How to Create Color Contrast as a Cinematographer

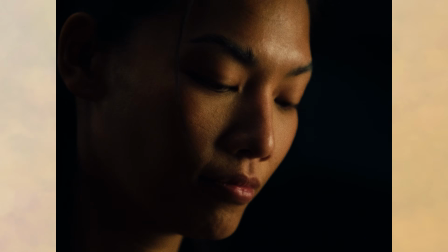[0:04]
Contrast is one of the biggest ways to create interest in your projects. This is done through shaping light and establishing a shadow and light side.
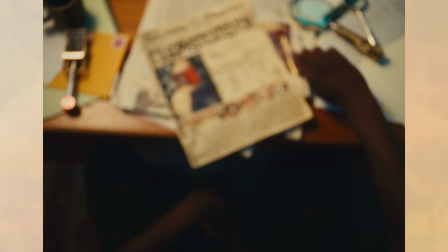[0:11]
But what if I told you there's another method of adding contrast to your images through the form of color? In this video, I'm going to show you exactly how you can do that by going over the fundamentals of color contrast, as well as showing you some practical examples.
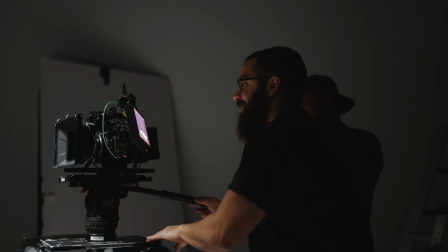[0:23]
Have you ever set up a shot, but felt like there was something missing from the image itself? Or have you returned from a day of shooting to see your footage doesn't feel that interesting? Even though you shot this on a good camera and lens combination, or even a basic one, the image just feels flat. If this is the case, it's more than likely that your image is lacking contrast. So why is contrast so important in cinematography?
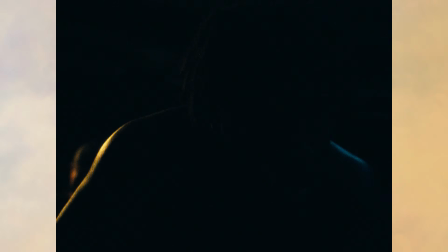[0:44]
Contrast, in the simplest terms, is difference. It is the difference between two comparable quantities.
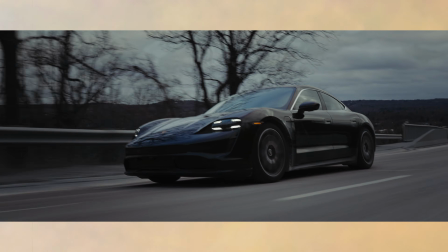[0:49]
Specifically in cinematography, it is the difference between the lightest and darkest part of your image,
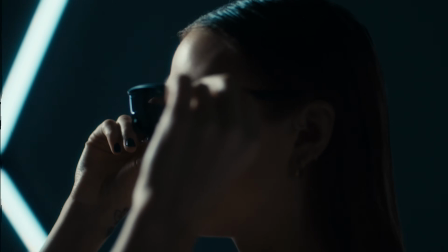[0:54]
or in an area where it can be compared, such as the light and shadow side of a subject's face.
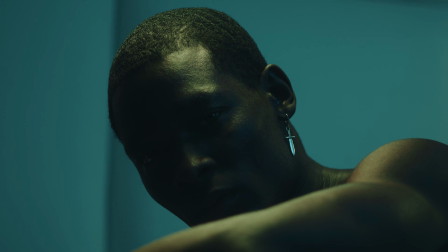[0:59]
The other form of contrast that is commonly used in cinematography is in the form of color. Adding different color temperatures as well as light sources in your project can be a difficult process, but I'm going to go over a few examples to show how easy it can be.
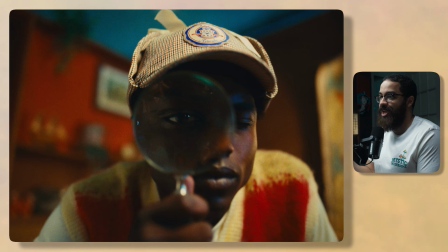[1:11]
The first example I want to go over is how you can appear daylight balance fixtures, daylight, and bicolor fixtures to appear more blue or warm than they are. This is a perfect example of that, and I got a lot of questions about this piece specifically and this scene specifically and how we achieve this. So this all starts in terms of how you want this to feel.
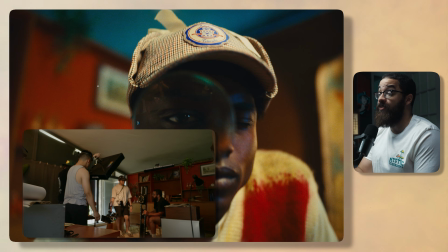[1:31]
We were shooting in one location and we wanted multiple rooms to feel like different places entirely, and this is a lot due to the art department,
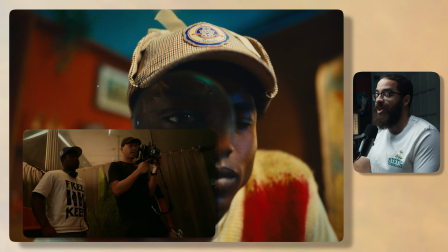[1:38]
but you can do this with color contrast as well as asking the director what this is supposed to feel like.
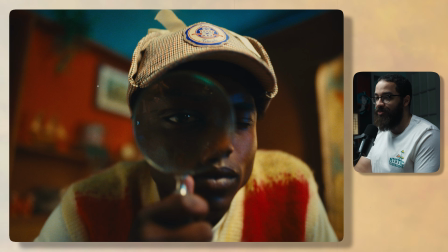[1:44]
This is supposed to be a detective late night. He's burning midnight oil in terms of getting whatever he needs to get solved. So we want this to make it feel like night. And you either do that through dark or applying blue into the shadows.
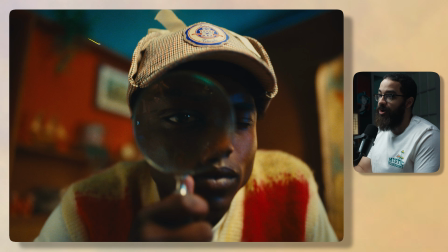[1:56]
This is usually moonlight and everything like that. Now, the problem is that we have a partition wall here, and this is supposed to have all this daylight spilling here. So daylight is rated at 5600 Kelvin, and we wanted this to appear blue. So off the bat, this is where I started in terms of how do I make this appear blue.
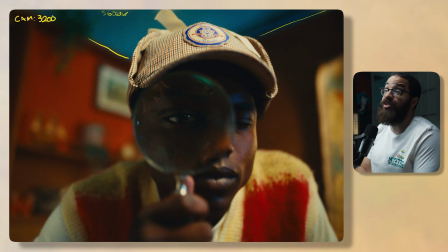[2:15]
So I set my camera white balance to 3200 Kelvin. This pushed the temperature of that light really blue, but we also push this a lot in post. So that 3200 Kelvin allows my daylight sources and anything daylight to appear more blue. And now we want to appear the scene to actually be very warm and inviting.
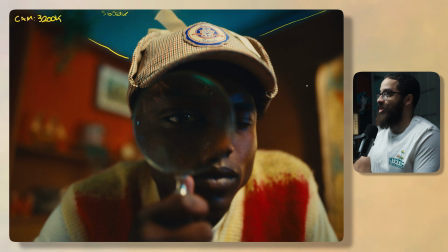[2:34]
And this is done through, we use some bicolor fixtures.
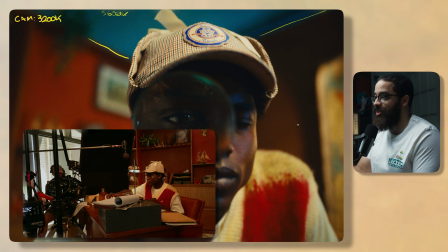[2:37]
So we have some light that's painted on the wall, we have light going on everywhere, and we have a lot of contrast regardless.
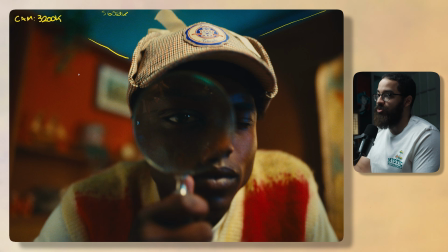[2:44]
So my main contrast is happening between my warm room and the blue daylight, and this was achieved with a f22, and this was set to 2700 Kelvin, and this is acting as my main key light and giving me kind of a harsh light here, highlighting the high parts of his face.
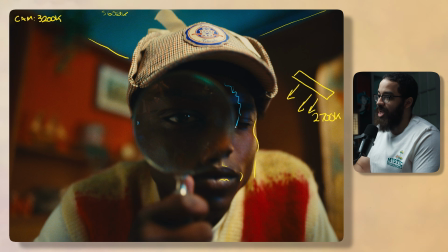[3:01]
And then this blue that you see pushed into the shadows of his face is actually from the daylight spill coming from here and bouncing everywhere across the room. And you can see that through the shadow that's created through the hat. As you can see that this is very warm here. And then all your shadows,
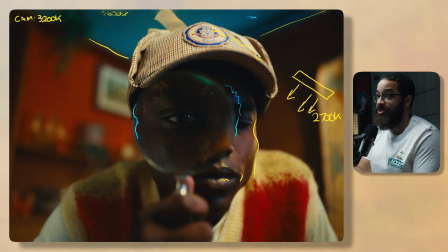[3:17]
because my camera's white balance is set so low and the ambient tone in the room is set so high relative to that, it's going to appear more blue. And that means whatever's pushed into the shadows, aka daylight in this case, is going to appear blue and give us that color contrast.
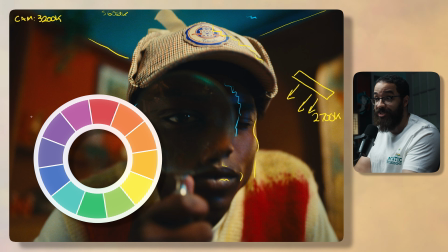[3:32]
If we look at the color wheel and we look at opposite sides of the spectrum in terms of color, complementary color of red is green, complementary color of yellow is purple. There's this world of blue and red, but in film that's kind of aggressive. So we go into this orange and teal look, and this is a primary example of that.
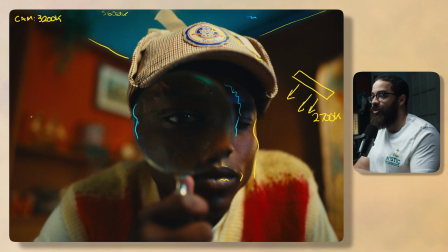[3:51]
Not necessarily orange, but it's that warm and cool look that give us that contrast and everything that we're looking for. And then in terms of the room tone, we have some light sources here. You can see that we have some source, painting this wall as well as painting the other side of the room.